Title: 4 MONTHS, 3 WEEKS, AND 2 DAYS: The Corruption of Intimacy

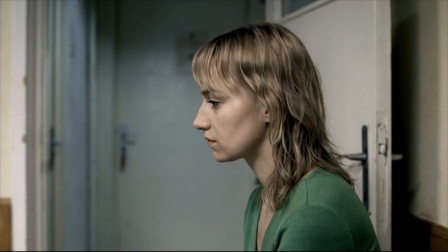248s
When Gabita finally thanks Otilia, she herself is out of frame and Otilia does not respond.
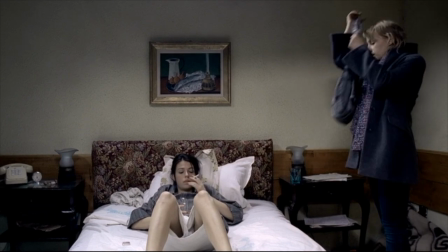254s
The abortion is completed off screen as well, while Otilia is with her boyfriend's family.
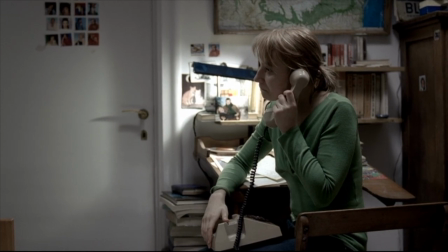259s
Otilia tries to call the hotel room a couple of times, but the details of what's happening are kept a mystery.
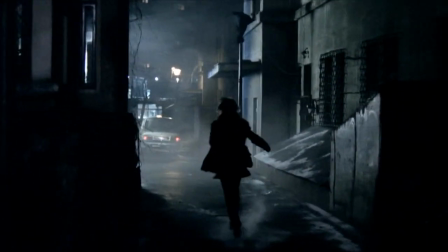265s
The suspense and psychological burden of not knowing weighs heavily on Otilia's mind, causing her to vomit in the street.
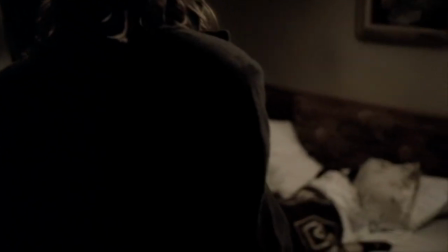272s
The reality back at the hotel is shockingly sober. There is no blood, no screaming, just a still and sleeping figure in the bed.
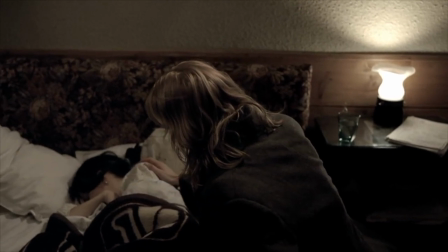280s
Otilia reaches out to her friend with tenderness, her loyalty emerging once again.
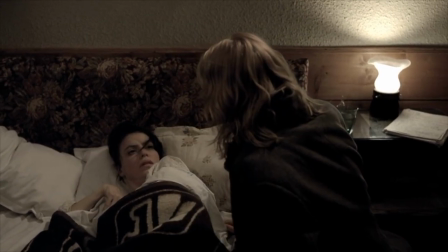285s
She asks Gibita why she didn't answer the phone, but instead of reciprocating the question with an answer, Gibita directs her attention to the fetus in the bathroom.
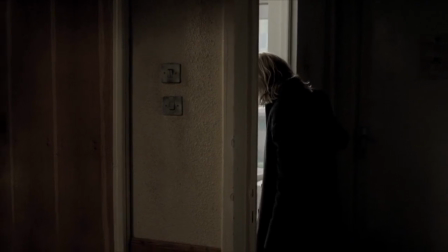294s
For a film that works so actively to exclude the audience from explicit shock, it doesn't hide from showing us the fetus in full view.
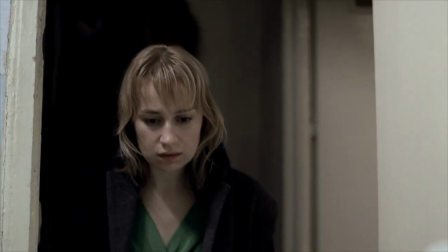302s
Every detail of the flesh is visible. The fetus has a tactile and vulnerable presence invading the whiteness of the towel with blood
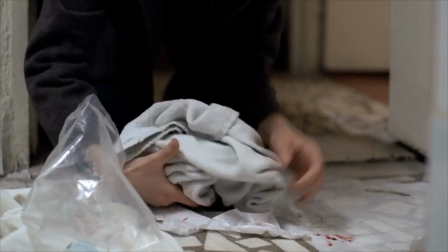310s
and amniotic fluid. it only accentuates the gruesomeness of having to throw it down a garbage chute.
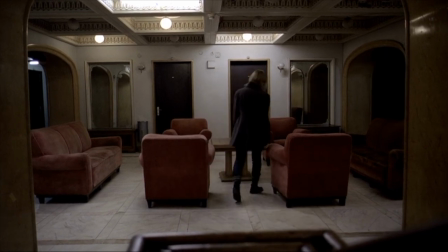315s
When Otilia returns to the hotel, she's shocked to find Gabita sitting calmly at a table in the restaurant.
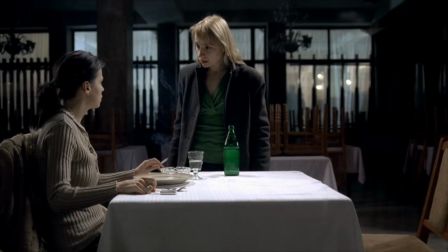321s
They sit across from each other, with a cigarette burning in between them, reminiscent of the film's first shot.
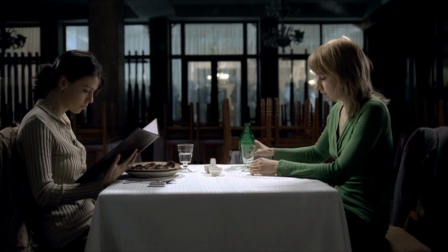327s
They swear never to talk about what happened, yet the aroma of Gabita's meal of meat and offal cannot escape comparison with the human flesh that has just been discarded.
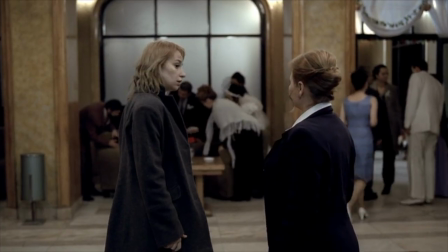336s
They sit in an uneasy silence as a wedding is being celebrated in the other room.
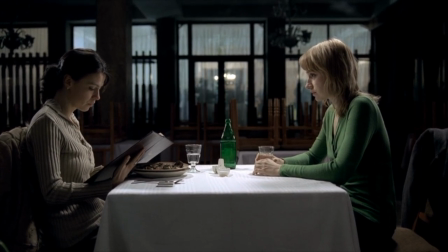342s
Otilia turns to look out at the audience, and we realize that we are looking in through the glass.
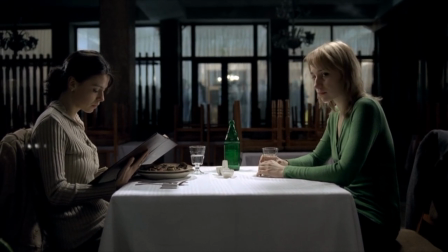348s
Who is who's closest ally still remains the question.